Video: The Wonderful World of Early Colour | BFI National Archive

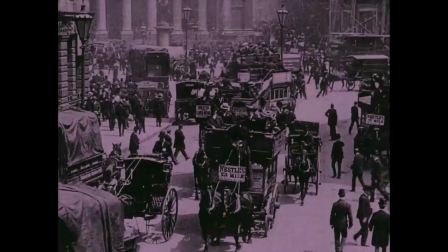Like a lot of people, I grew up thinking that all silent films were black and white.
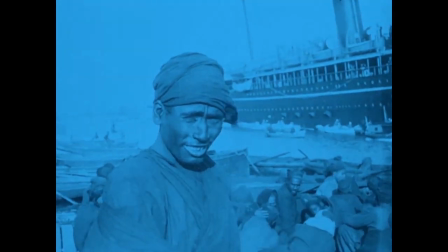But for many early film pioneers, colour was the goal.
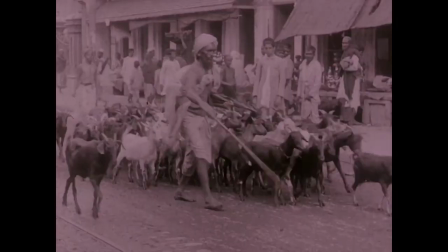By the mid-1920s, up to 80% of the films released were coloured in some way.
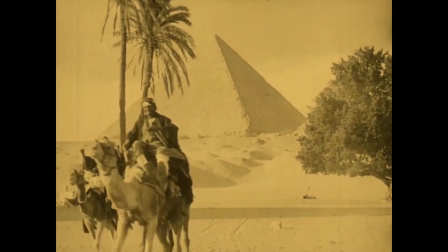They were a dazzling mix of tints and tones and colours applied with stencils that glowed on the big screen like stained glass windows.
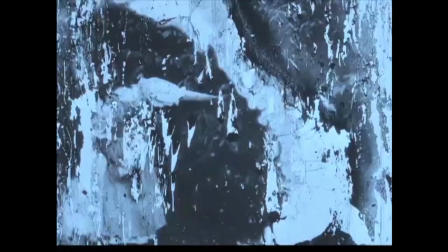Today, documentary filmmakers regularly colourise archive footage in the hope that it feels,
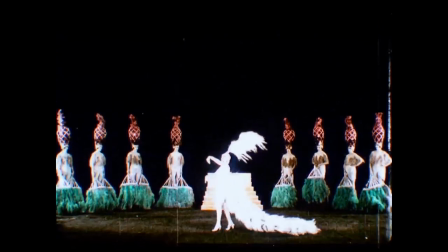well, more immediate and relatable to jaded 21st century tastes. But filmmakers were busy colourising 100 plus years ago.
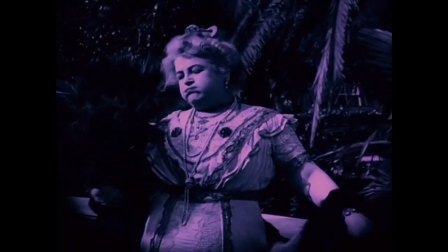They were tricking our eyes and brains into seeing the world in different ways.
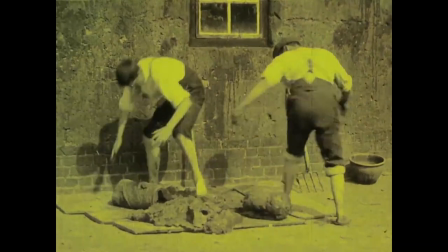This wonderful world of early colour brought both incredible naturalism and extraordinary abstraction.
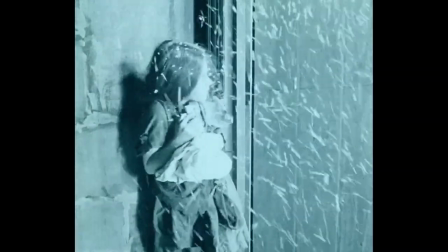It was like 1960s psychedelia had arrived decades early.
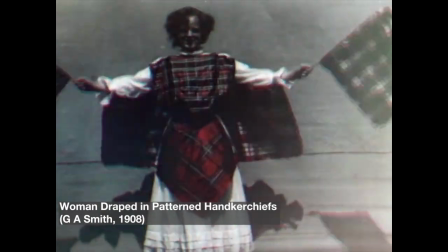Multiple colour film processes were developed during the first 30 or so years of film.
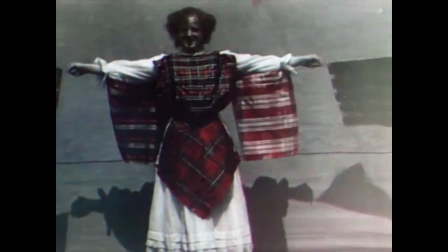This is where colour is photographically recorded and reproduced.
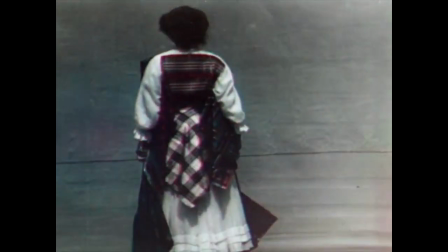One of the most notable of these was Kinema colour, invented in 1906 by one of the greatest and most creative of British film pioneers,
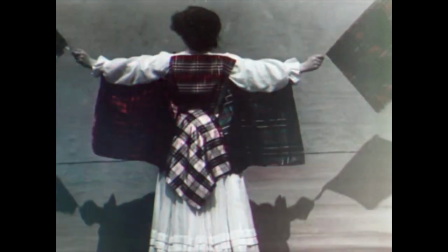George Albert Smith.
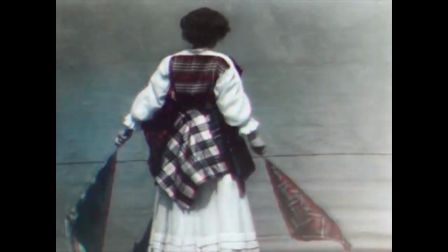But my greatest love is for those early films whose colours were created with rather more artifice, with colour applied directly to the film print.
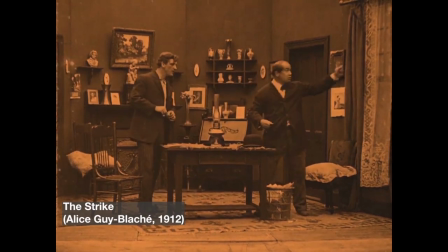The most prevalent for these techniques was tinting, which involved dipping the black and white film in a dye bath and staining the emulsion.
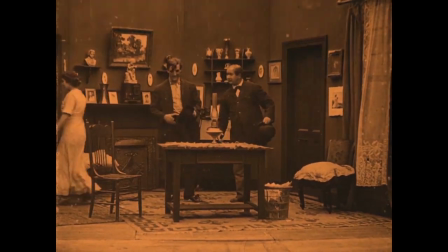Sometimes an entire film would be dyed a single colour, but most rewarding, at least for me,
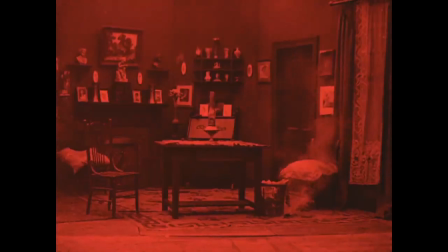is when a film comprises shots tinted in different colours, often coded to assist the audience on their journey,
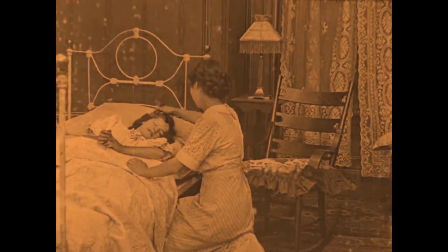both spatially and emotionally. night-time scenes were often blue interiors amber fires and fury were
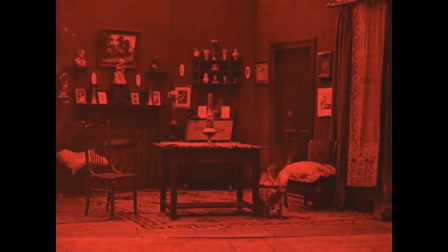red forests green and romance pink or lavender but the rules were not exactly hard and fast
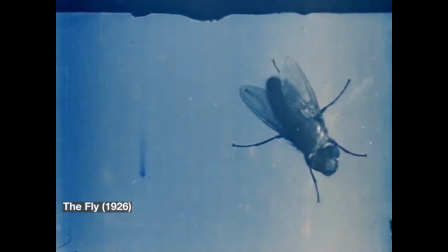Another tool in the filmmaker and distributor's colour palette was toning.
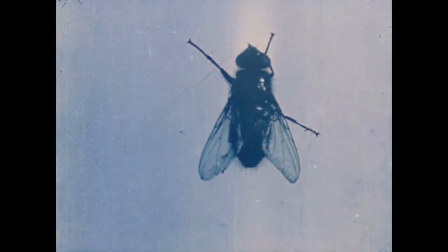This required a chemical reaction to replace the silver image in the film emulsion with one of several coloured metal compounds.
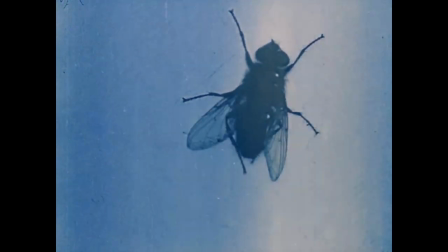Iron ferrocyanide was probably used to create the blue of this delightful public health film produced by Bermondsey Borough Council.
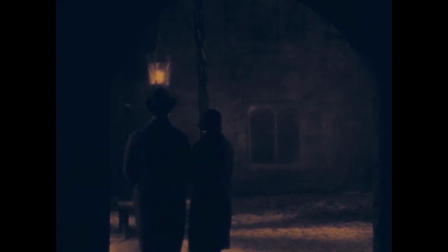Tinting and toning could also be brought together to create some extraordinary effects, such as the amber tint and blue tone used for some of the night scenes in Hitchcock's The Lodger.
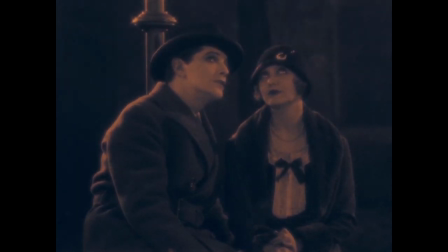Accurately reproducing these colour combinations, when the film was first restored by the BFI National Archive,
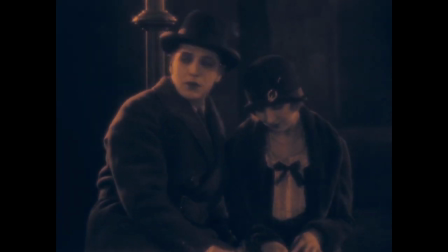defied our technologies, our budgets and our health and safety regulations.
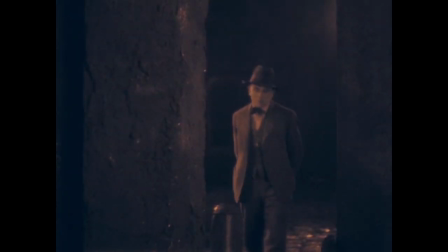And it wasn't until the advent of digital restoration techniques that this was possible once again.
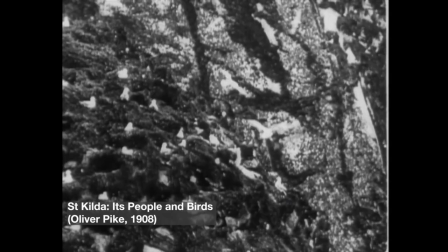One of the most enduring success stories in British film and television has been natural history filmmaking.
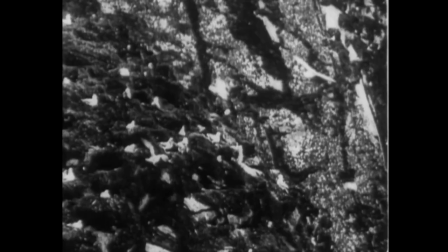Oliver Pike was a pioneer of natural history cinematography, developing groundbreaking techniques to capture his subjects in their natural habitats.
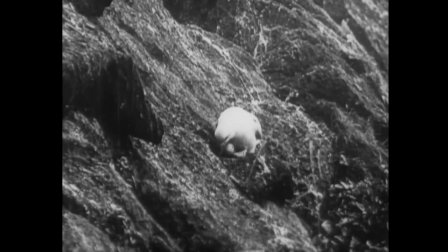When you look at the black and white footage of this film that Pike shot in 1908, his technical skill is remarkable,
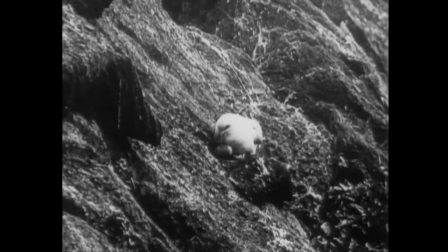but it feels a far cry from the intimacy and realism we'd expect from David Attenborough.
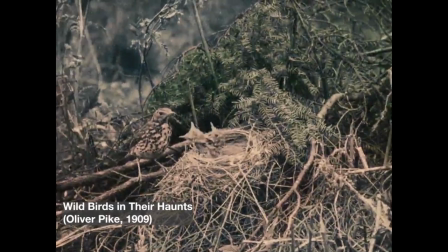Shot by Pike the following year, this film is another matter altogether.
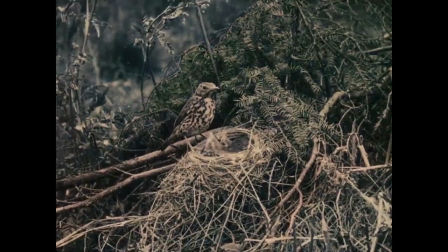The colour lifts and transforms the film, engaging us in a completely different way.
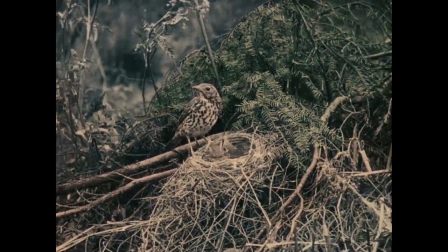This is an incredibly sophisticated use of stencil colouring, subtly attempting to reproduce the colours of the natural world.
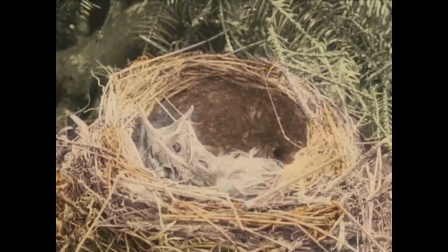Colour had been applied by hand directly onto film prints from the earliest days,
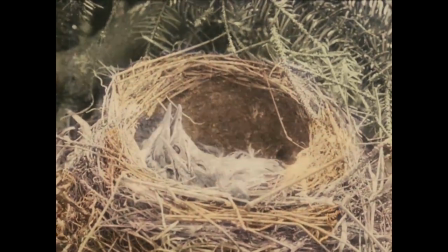but it wasn't long before Pathé introduced its stencil colour process in 1905.
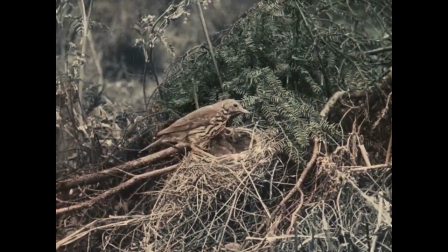It was painstaking, highly skilled work, and at its peak, 300 women were employed at Pathé's workshop in Vincennes.